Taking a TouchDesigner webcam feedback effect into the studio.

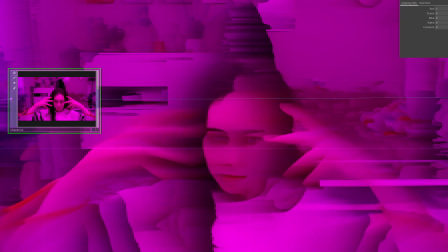0s
In this video, I have a look at some feedback effects in TouchDesigner on my screen with the webcam input, and I take it through to the studio to try out.
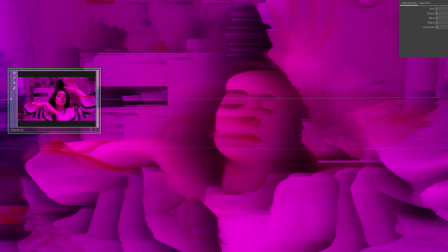7s
I mount a short throw projector and have some problems with light for filming and camera angles.
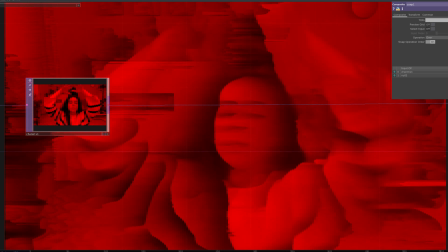12s
So I took another TouchDesigner tutorial, this time looking at displacement and feedback operators,
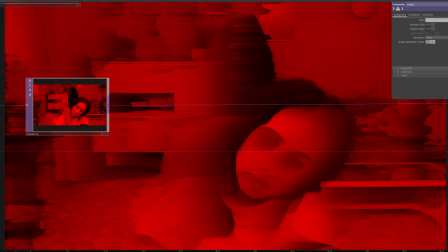18s
and I'm using a webcam as the video input.
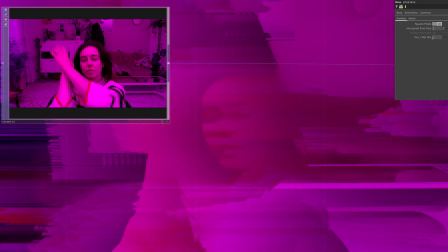22s
In these clips, I've got a little bit of feedback on the webcam and also a tiny bit of displacement.
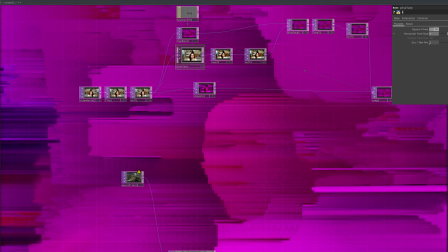29s
So I'm not so keen on kind of glitchy or very pixelated effects.
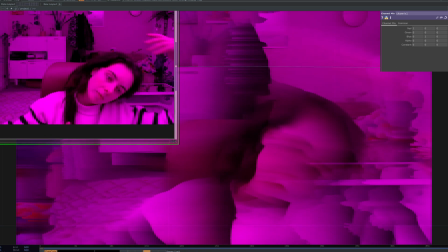34s
I much prefer organic and smooth aesthetics, which this effect really does.
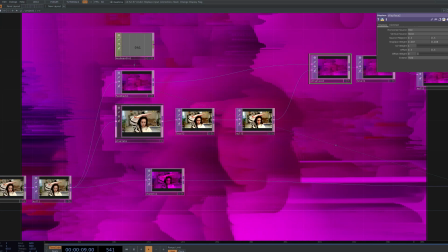41s
It's very flowing. I tried out masking the background with a big scarf.
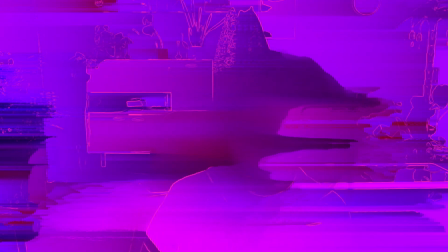46s
So here I added an edge effect after the main effect for a little bit of definition.
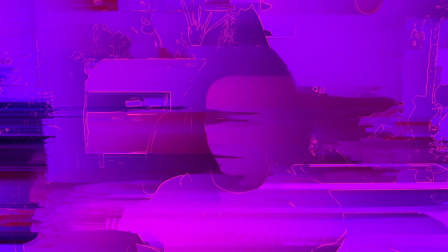52s
It was an awful lot of fun. It's a bit like a time warp, like gazing into a fun mirror.
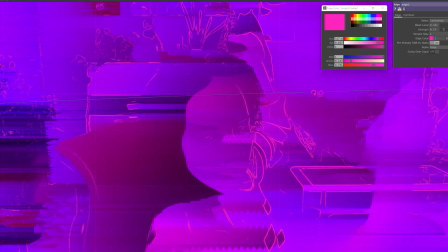58s
It's time to move away from my desk and take this into a real space.
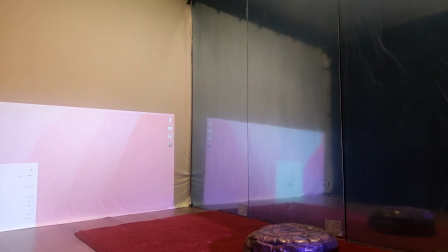64s
Okay, this looks fine for the purposes of the test run. So it helps if you can see most of the screen when you are trying to get your projector menu up.
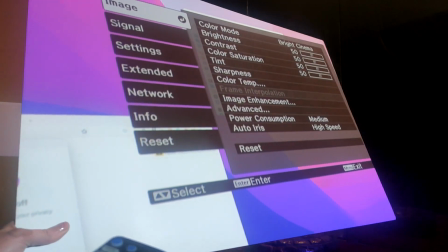73s
So it's not the first time that I've had to make a pretend screen.
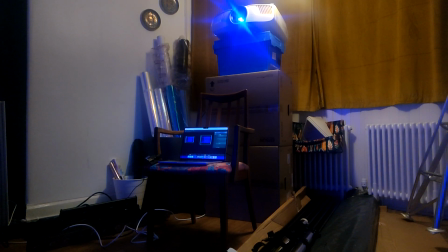78s
So this is my mock-up projector stand and my laptop desk.
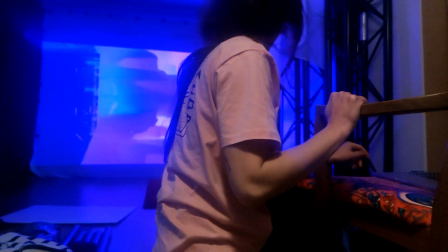84s
So from the bits that I can see, it looks great blown up in a large scale.
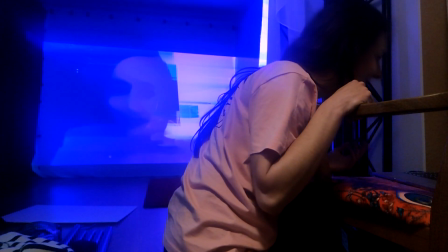91s
I love the effect. It gives me motivation to go and get everything set up, take some time,
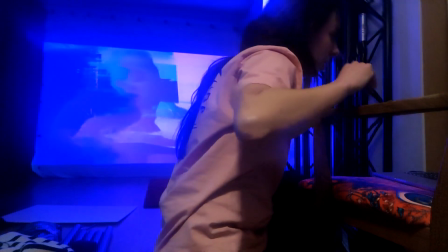99s
figure out how it might work, recruit some bodies to help with the testing. Yeah, it's been really valuable just to get something set up in the studio, because sitting at the desk, you're never going to think about these things. Like, you need to have a light source on your face because you're using the camera, which is generating the effects. Where are you going to position the camera? Can it be seen? Yeah, how close can people get before the shadows come in? Is that important? Need to get a longer HDMI cable. That is number one on my list because I am stuck in this corner.
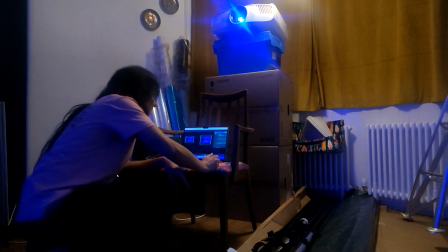133s
I can't really see the screen and myself.
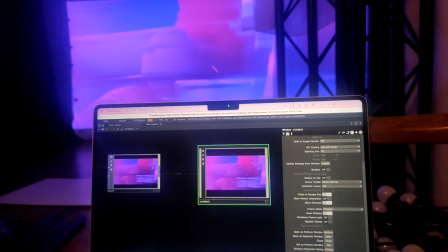137s
Yeah, so for now, this is probably the best setup, where I've got the built-in laptop camera. I've got a light coming in from above my head. It's not ideal, but it's okay for today. I've learned a lot by just getting out here and setting everything up really quickly.
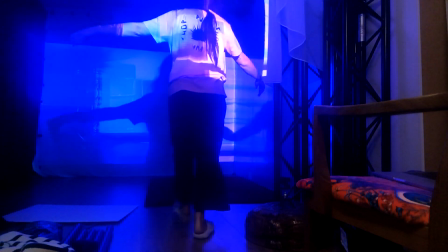155s
And I think I will mount the correct projector, because obviously my shadow is going to be in the way.
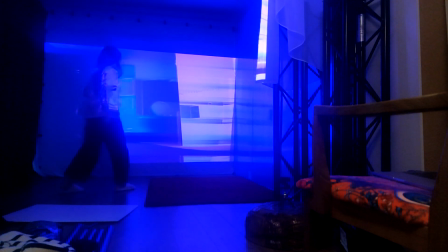163s
I do have a short throw projector that I need to mount.
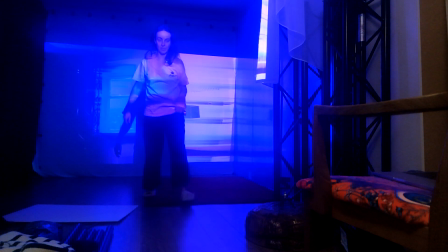166s
I'm going to put a bar across the top here and install it. So today I installed the ultra short throw projector. I had heard they're quite fiddly, and I would agree. This one has a 20% offset, which means that the image is not going to start in the same line of the projector being mounted, but it's going to start 20% of the total height of the image lower. Unfortunately, in this space, I don't have the height to mount it any higher, but even if I could, it wouldn't help. The projector is quite bright, and while I physically could get coverage over the whole wall, there's a really narrow range of focus. There's no way of adjusting the focus at all. It's recommended to be installed about 80 centimeters from the projection surface. So this gives me a height of about 6 foot, which is absolutely fine for testing. So I have mounted it with the lens about a meter away from the wall. It's a little tiny bit out of focus, but I needed it to get the width. So as for any projector, you really need to know the size of the image you need and where you're going to be able to mount it, if you want it to be a particular size. Purposes of testing today, this is fine.
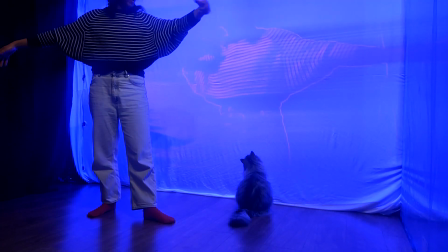238s
I think the white stripes on my jumper is popping out the most, probably because I've got the edge feature on it as well.
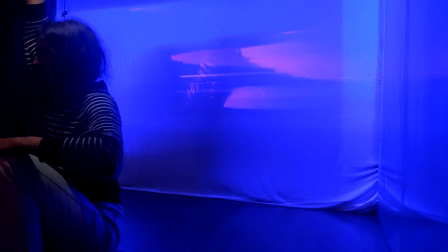244s
It's giving it some extra outlines.